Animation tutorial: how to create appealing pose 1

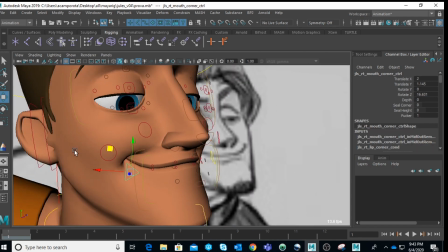I think this one we can't really push it more than this. No, that's the extreme, really.
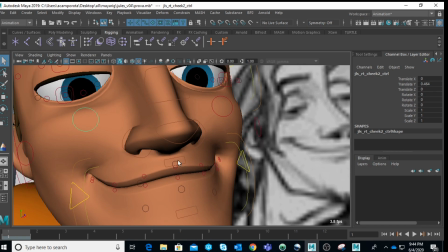Okay, maybe this one is a bit too much.
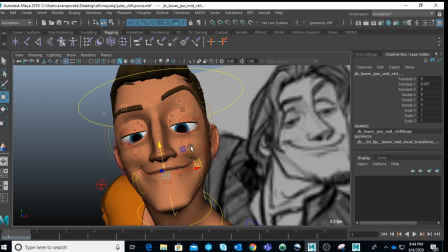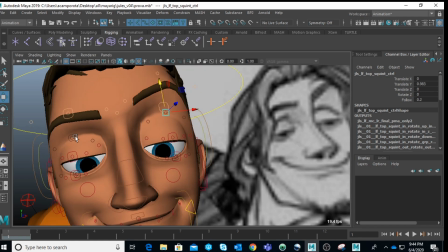Okay, this you want to make sure you pull the skin up.
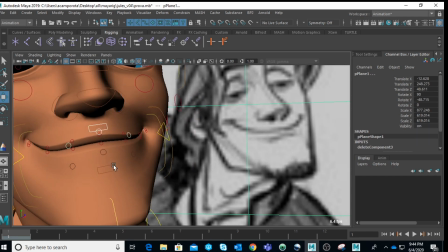Let's see about rolling the lip. No, I think the lip don't need to be a roll.
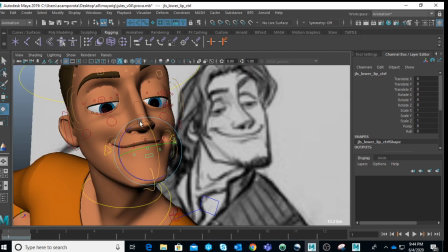They're kind of fine like this.
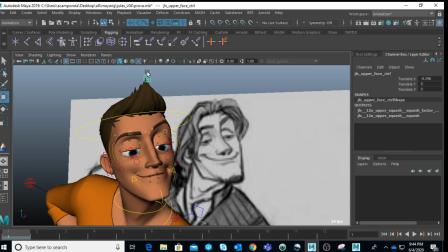Wanna double check here what I've done. Oops.
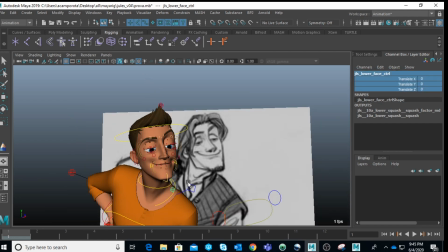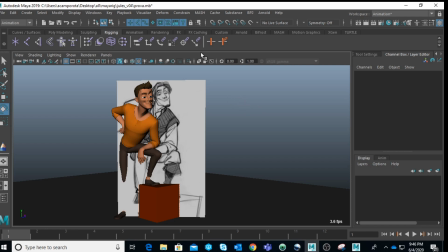So yeah, guys, it doesn't looks exactly quite right the same, but as we mentioned, it's because mostly the character it is a different character.
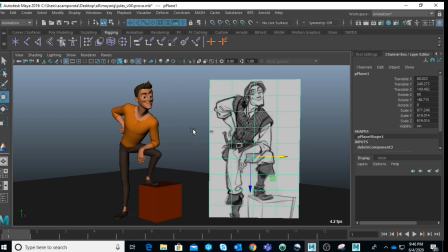And sometimes you know, you can only go so far unless we go with a blend shape system, but that was not the um, purpose of this tutorial, guys. So I hope you guys learned something today as well. As you can see, I still spend a lot of time even to do a single post.
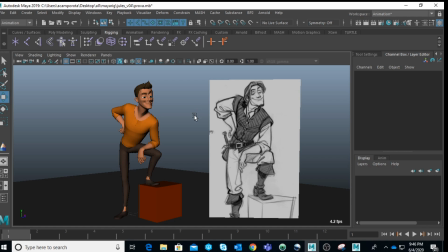I don't care if it takes you know, like 20 minutes, 30, 40 minutes.
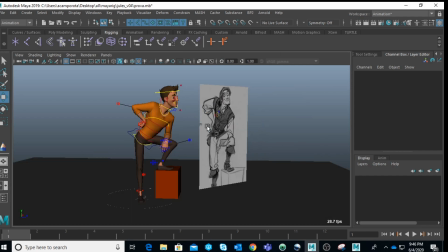I take as much time, you know, I need to make sure it looks solid and good.
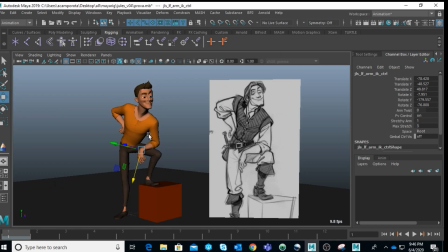Then of course there are moments where I start to go back and forth and really like, oh my god, this is really straight, you know, I want to make it more like this, you know. That's that's fine tuning that you can do, but you know, at the end,
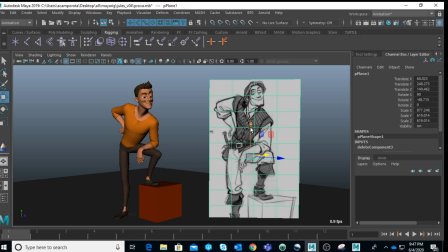what is important is that, you know, you achieve something solid. Oh, and one last thing, I really like how it did the box here. I know it's a simple sketch, but when we do things in 3D, it's we never think about it, right? We create a simple geometry, we leave it as it is.
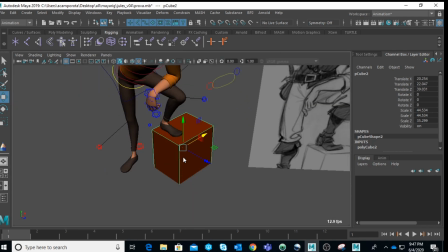But I think it's also fun to do like little things like this, like you can, you know, go to the edge and really adjust and make this box really asymmetrical.
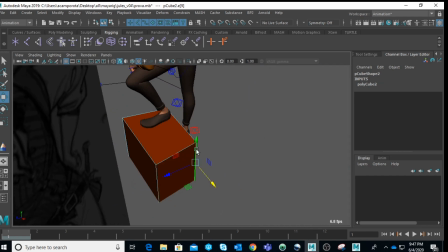You know what I mean? It already makes immediately more cartoony, I would say, and kind of fits the style.
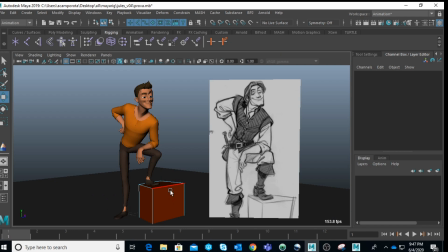A bit more, you know, instead of leaving the classic straight that looks so perfect box done in 3D. Okay, guys, I hope you learned something and see you next time. Ciao.
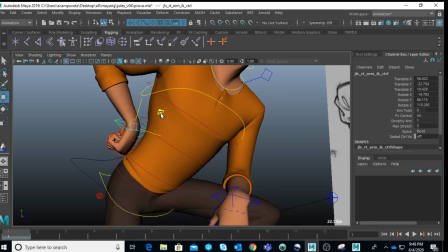Actually, wait, still want to adjust this one over here, bring it actually lower so it feels a bit more comfortable.
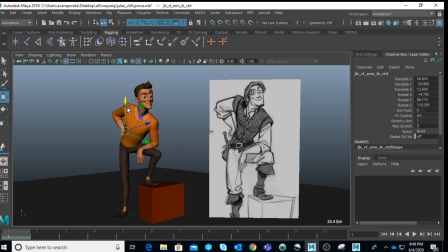Yes, now I think like it looks a little bit better. Okay, now it's really done. See you next time again. Ciao, guys.